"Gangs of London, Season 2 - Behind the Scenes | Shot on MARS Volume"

We're here at the Mars Volume Studio and we're shooting our drive-in sequences for season two of Gangs of London. Well we choose virtual production because we want to be very creative with camera angles. Also we were shooting in October, November, December so we were shooting in the winter.
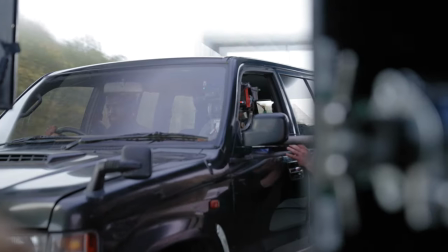0:20 This way at least we have more time in studio by shooting real plates on location and then having the time in studio to shoot more creative camera angles.
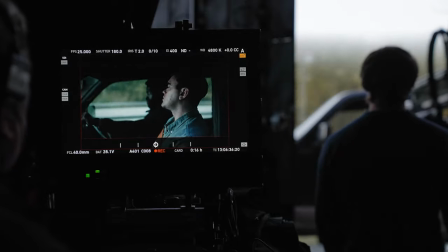0:29 We looked at the various options as to whether we would shoot green screen or whether we would shoot low loader or whether we would shoot on the road
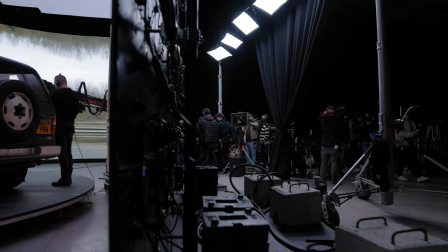0:36 and we came to the conclusion that shooting on the volume stage gave us the maximum flexibility and the most efficiency.
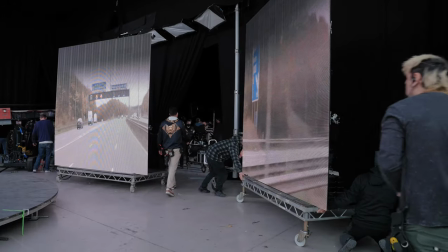0:43 We've got a 180 degree screen, we have some floating screens and we also are able to embellish the light with exterior lights.
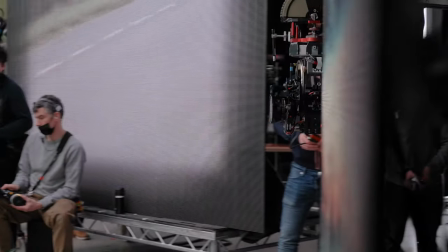0:51 This enables us to create a very realistic shoot for the cars,
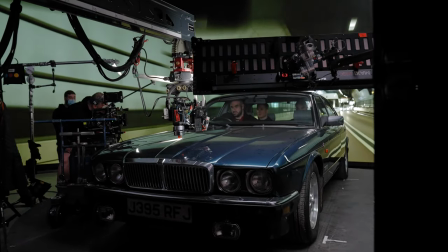0:55 for the vehicles, natural reflections and also to very quickly change our angles it gives us a very very flexible workspace
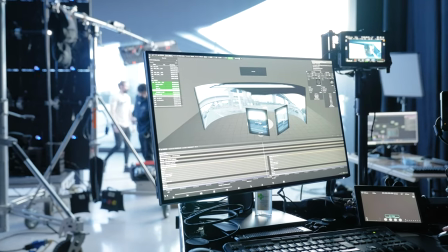1:03 which helps us to move very quickly through our setups.
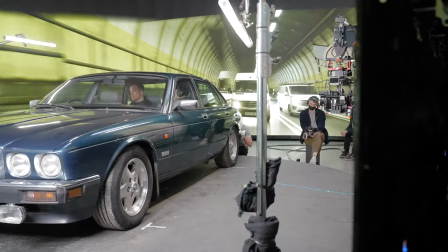1:08 In one of our episodes a lot of the scenes are set within a car so in order to make this interesting we wanted to come up with a system that would enable us to do more creative camera moves.
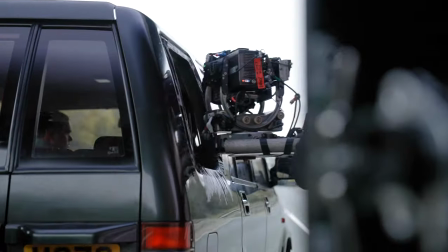1:19 We integrated a turntable with the back plates and also with the techno crane so that we could move from inside
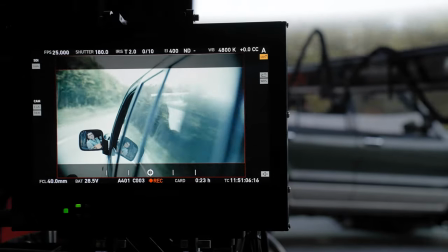1:26 the car to the exterior of the car at the same time as rotating around the car so it's a very complicated camera moves.
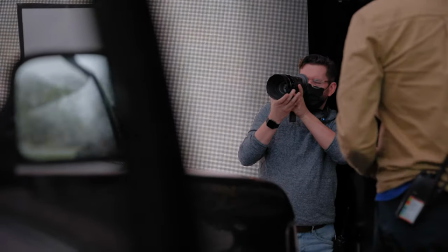1:33 The advantage of shooting on a real location is that it's already in camera and it's done. The only problem there is that you fight weather elements.
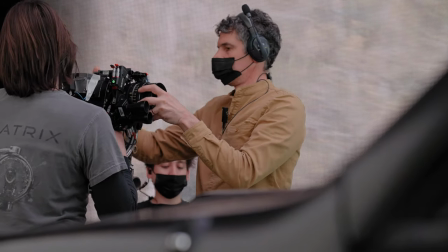1:40 Sometimes you have a bumpy road or the weather turns on you or you have a technical malfunction and you lose time and you can't do all your shots.
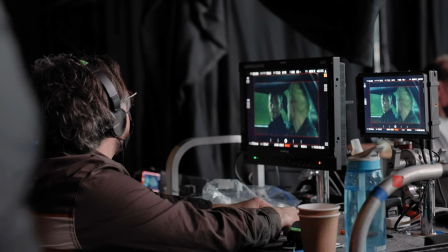1:48 In volume at least there's consistency of light. It makes it easier for the director to talk to actors and having more time with actors on studio.
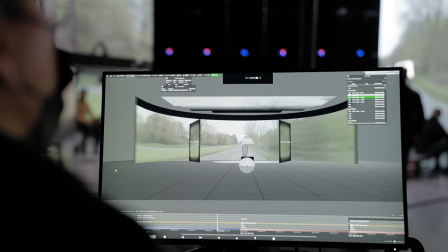1:57 It's an easier way of shooting that way. Quite often with the usual green screen method we would shoot the studio plates
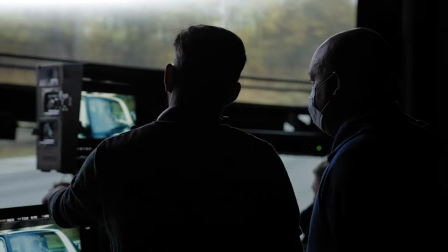2:04 against green and then at a later stage you would maybe select your plates that you're going to use in the edit. However the disadvantage of doing that is that your lighting is less integrated with the characters
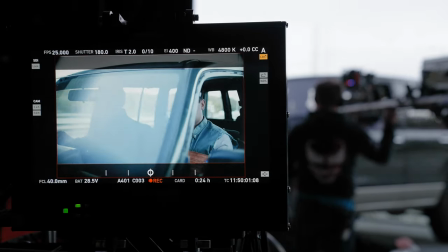2:15 and the surfaces of the vehicle or any shiny objects you may have,
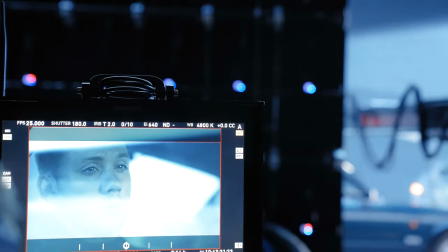2:20 whether it be glass or chrome. And you've got things like details on the glass that get blown out of focus, or you've got wispy hair detail, which really give a compromise on the final look.
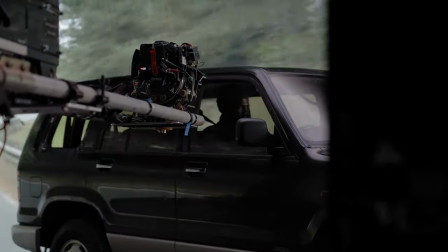2:30 Shooting on the volume largely takes that away. When it's done, you go straight to edit and it's done. You don't need to clean up green key and try to match everything on that. As with any process, There are technical challenges that need to be overcome. No system is perfect.
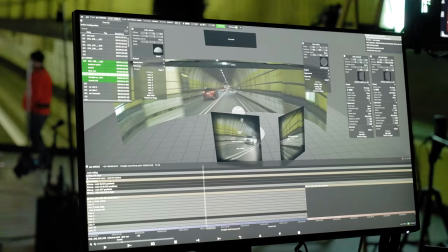2:46 When it comes to the volume studio, you have to be very, very careful about how you select your background plates, how they're shot, things like frame rates. You have to be very clear about how you're going to use the plates. It's very important to understand how your light is interacting with the camera from the volume to minimise any sort of artefacts or distortion. I think it's very important when shooting in a studio environment that you have a team
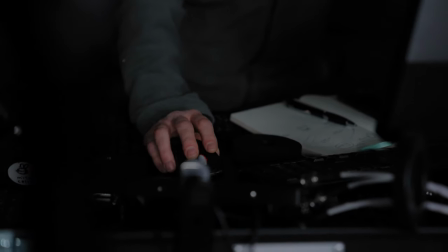3:13 that understand the process and the team have been really trying to help us in every area that they could to get the best result on the screen.
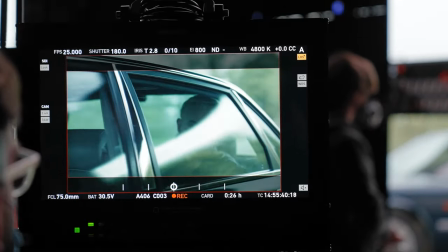3:20 It's very exciting to be involved in the cutting edge of the technology and trying to push it as far as it can go.